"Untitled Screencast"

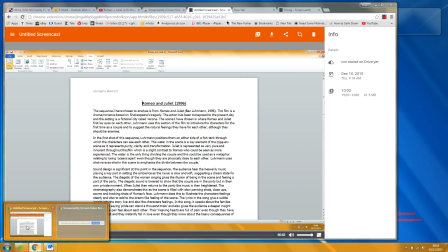is similar to the
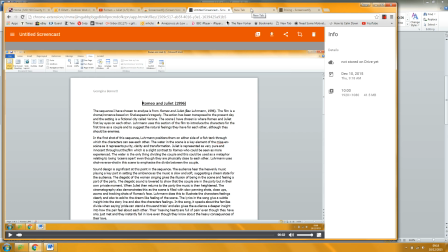sonnet, the unreality or the artificiality of the sonnet that Shakespeare puts into the mouths of his two characters in the original play.
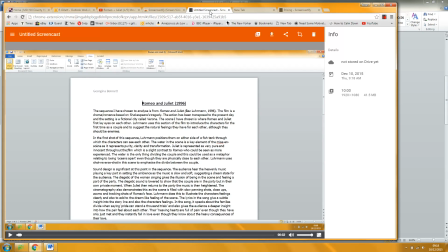As I said to you, they say lines of a poem to each other. So you've got all the dialogue going on and all the normal verse, people talking to each other. And then right in the middle of the play, you've got this 14-line sonnet that they recite to each other as if, oh yeah, we know this sonnet.
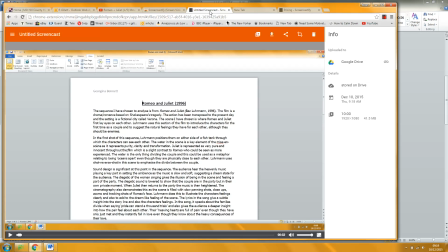Nobody else knows this sonnet. I know the first line. I know the second line. I know the third line. And they end with a rhyming couplet. Okay. So that's what's going on here.
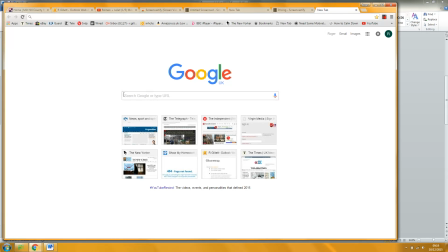And if you want to be fancy and refer to another film moment, I'm just trying to think how you can.
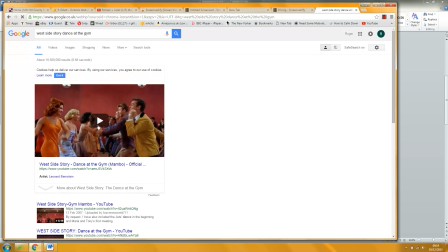And you could say Robert Wise uses a similar device in West Side Story in the scene at the dance.
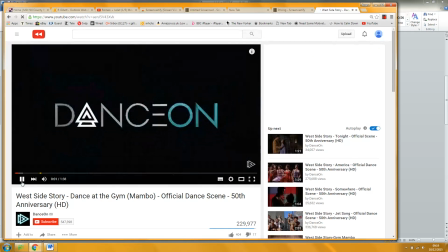That's all you need to say.
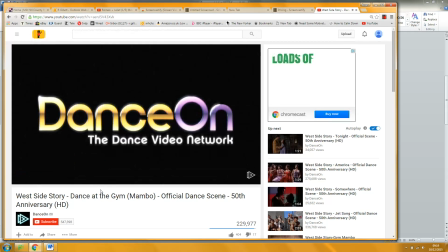So in West Side Story, which is based on Romeo and Juliet,
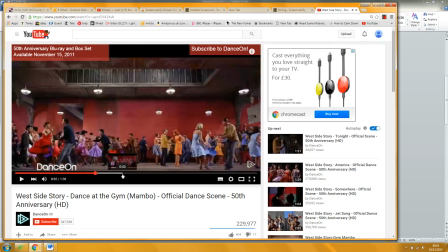they have this big dance fight, the two gangs, the Jets and the Sharks. And let's see if we go all the way to them.
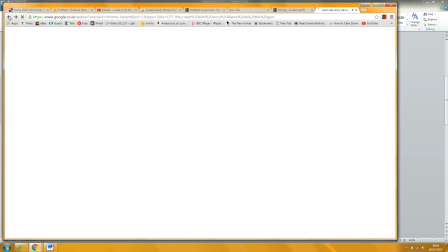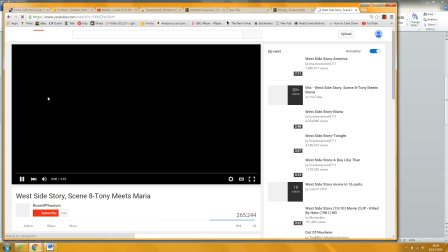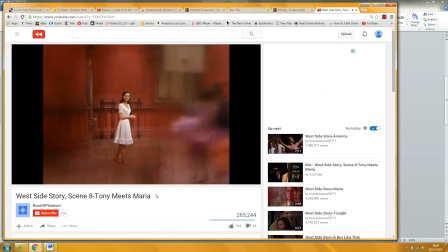And during the dance,
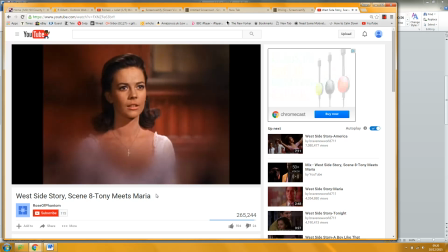so he uses soft focus around them. The sound of the dance, the actual dance going on, goes all echoey.
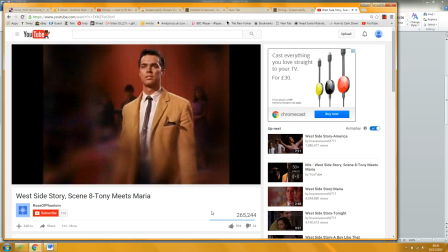Because he's doing exactly the same thing.
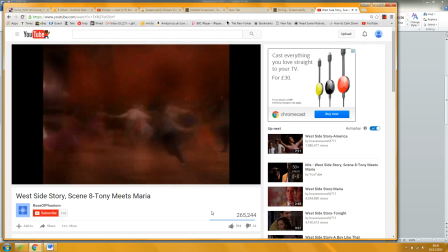He's creating a kind of unreal private moment in the film, and then in fact it goes into, they do a kind of
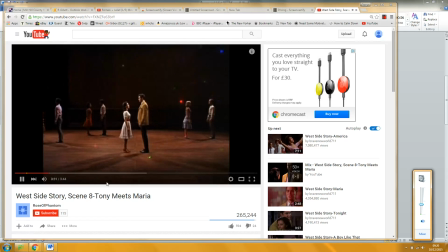ballet themselves, a pas de deux.
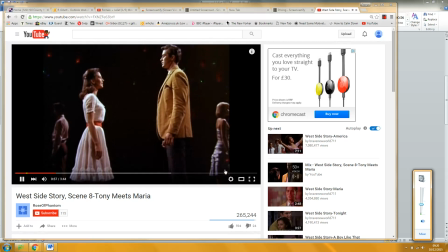And then at the end of the sequence, as you would imagine,
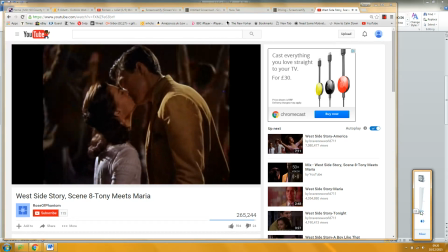the music of the main dance comes back, and the lights come up and they go back to reality.
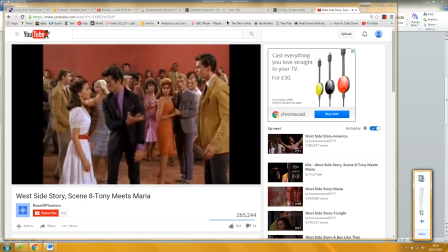And that's her brother, in fact, it's not Paris.
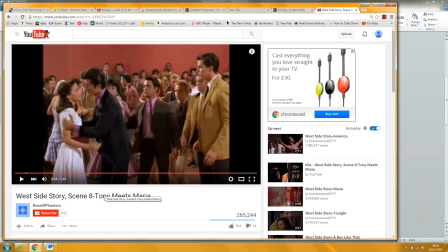So, schmancy it up, you could say, well, this bit about them being in the water, Baz Luhrmann is trying to represent this kind of private moment, and this is inspired by Shakespeare's, the sonnet that Shakespeare,
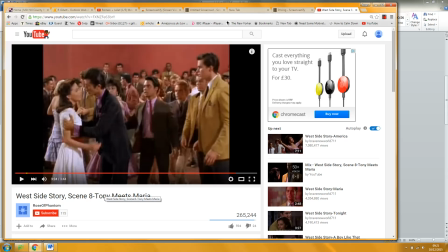the Petrarchan sonnet that Shakespeare gives them. This is a similar device to the one that Robert Wise uses in West Side Story. Okay, you've got all that on here. Mm-hmm. Okay.
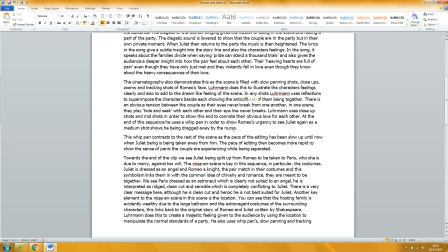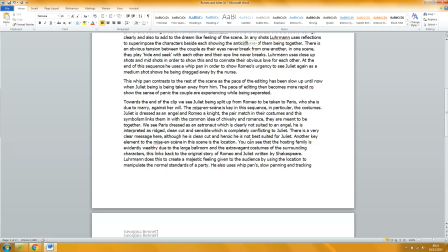That's all fine, the stuff you put in there.
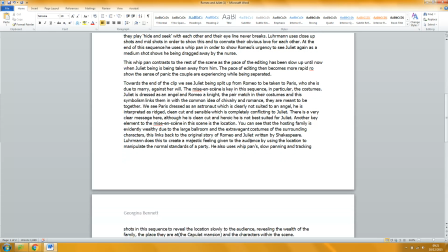Yeah.
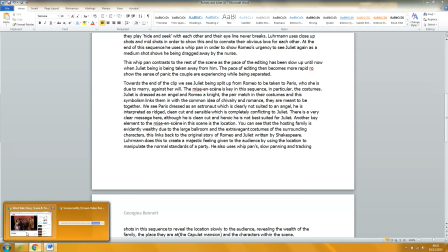All right, so I'm going to do two things. I'm going to just run through a bit more of that to give you a little bit more material.
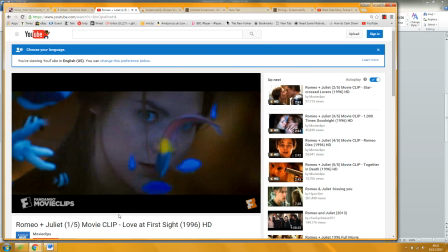And then I'm going to give you a couple of bits of theory to drop in.
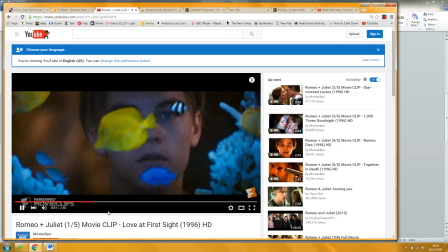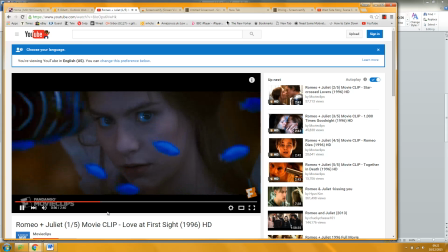So all through this sequence, they are effectively underwater.
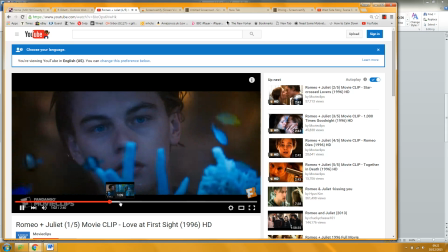And you've talked about the reflections.
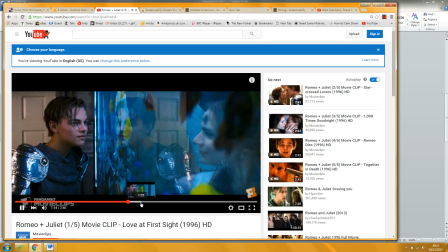Can you see her outside looking in as well?
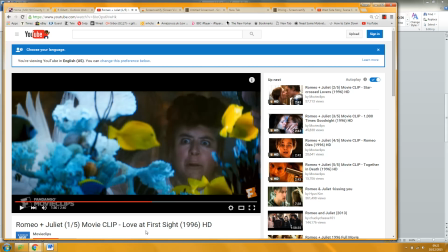Yeah, and we also, so you could say as part of the shot, reverse shot, we also see Luhrmann includes shots of Romeo looking into the tank
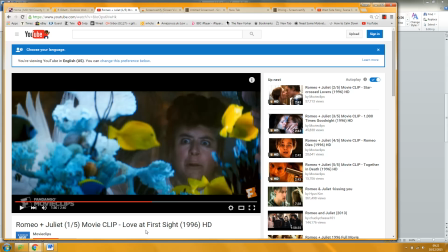and shots of Juliet looking into the tank. So I suppose those shots in the tank are point of view shots, aren't they? Yeah. Yeah. So that's a very,
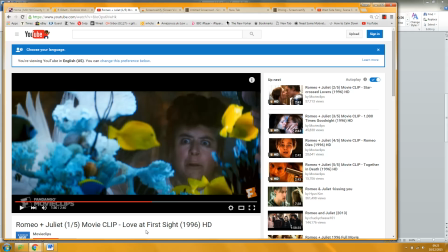so maybe you should say they're point of view shots to accentuate the privacy of the moment and to put the audience in the position of the two young lovers. But then he starts to use
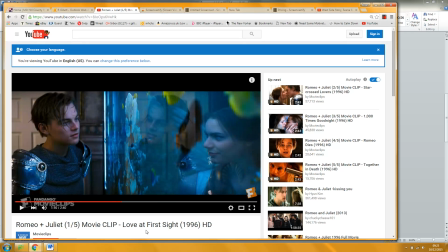more traditional shot reverse shots, and in this sequence we see Romeo outside the tank looking in at Juliet, and Juliet outside the tank looking in at Romeo,
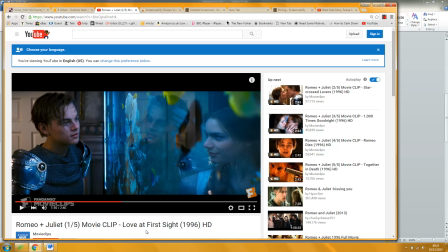and that equates to them measuring each other up, if you like, saying, is this the kind of my fantasy? Is this the fantasy I want? Is this making sense? Yeah. Or does it sound crazy?
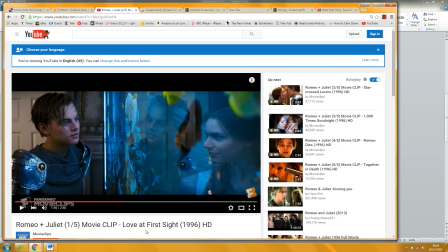No, it's making sense. Yeah. And also you talked about the reflections. There is that thing like almost like he's projecting his dream self in here. Yeah.
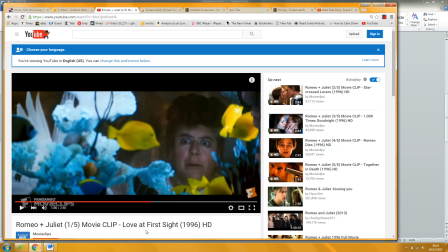And then you could say this sequence is interrupted for Juliet by the shot of the nurse, or who sees that? That's Romeo's point of view, I think. By the shot of the nurse, and this represents reality intruding on
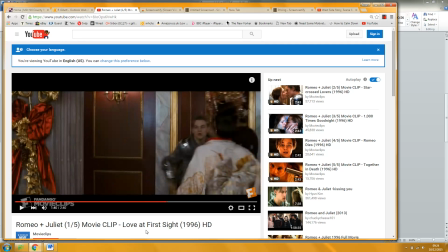their whatever their special moment, the moment of their meeting. Yeah.
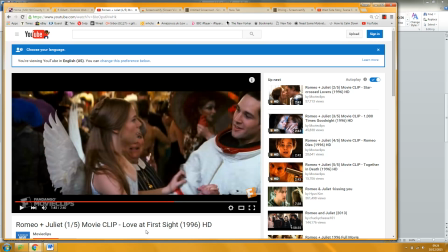Then we have the
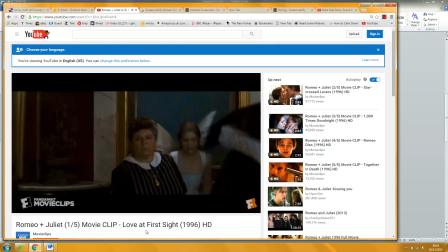the whip pan. She's so sweet in this, Claire Danes, isn't she?
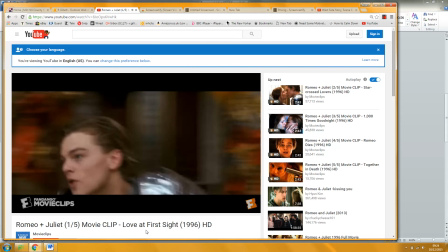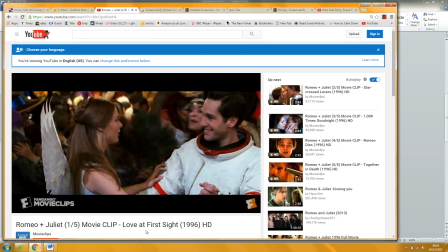Yeah, and you've done good stuff on that. Such a man.
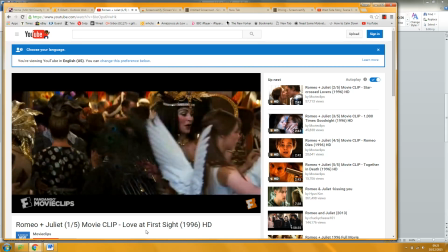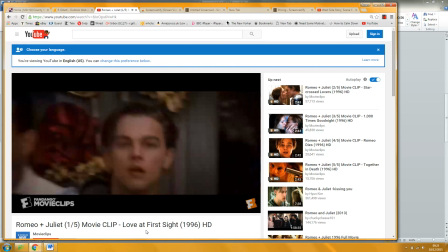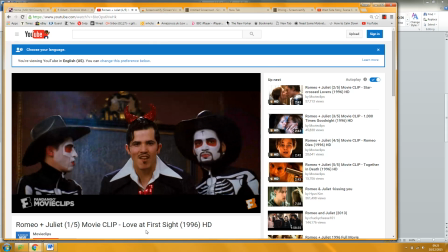Yeah.
What? There's a slave come hither to flee and scorn at our solemnity?
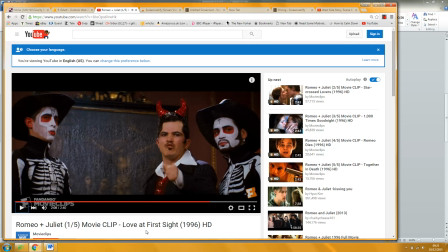Now, by the stock and honor.
You could say a little bit about Tybalt, and although he's Juliet's cousin, at this stage in the film, he is going.
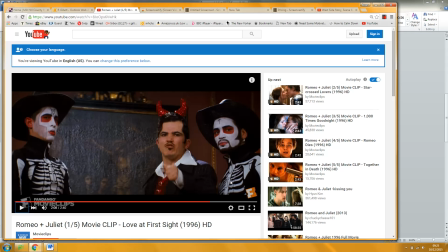There's his group represent the opposition, if you like, to their love. And here's where you could talk a little about. Have you talked about Levi Strauss with Miss? Yeah. Yeah. So the idea of binary opposition. Oh yeah. Yeah.
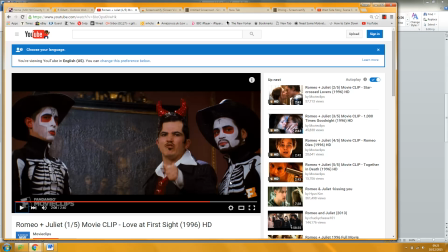So essentially, Romeo and Juliet are the kind of lovers, the force for good in here, and Tybalt and the other Capulets, even though they think they're protecting Juliet, are the kind of enemies.
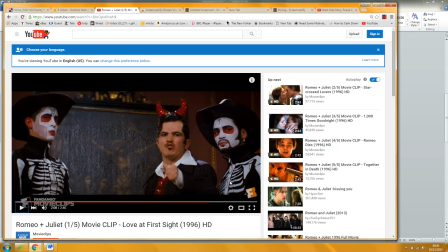So there's a binary opposition starting here, and in fact, throughout as the play develops, it becomes that both families, the Capulets and the Montagues, are the enemies of Romeo and Juliet's love, and that is the binary opposition through the film. So you could say something at this point. You know, we see a shot of Tybalt, and what
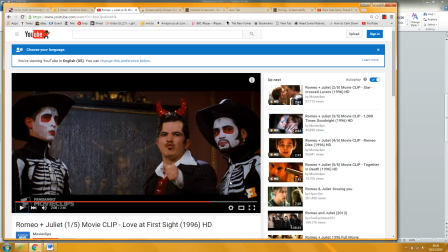Lerman is doing here is introducing the beginnings of what Levi Strauss would call a binary opposition between the Capulets and eventually the Montagues, and their opposition to Romeo and Juliet's love. Okay, that's the first bit of theory.
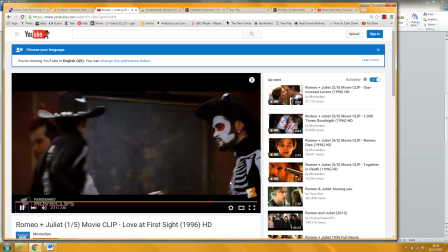My kin to strike them dead, I hold it not a sin.
Oh, it's gone.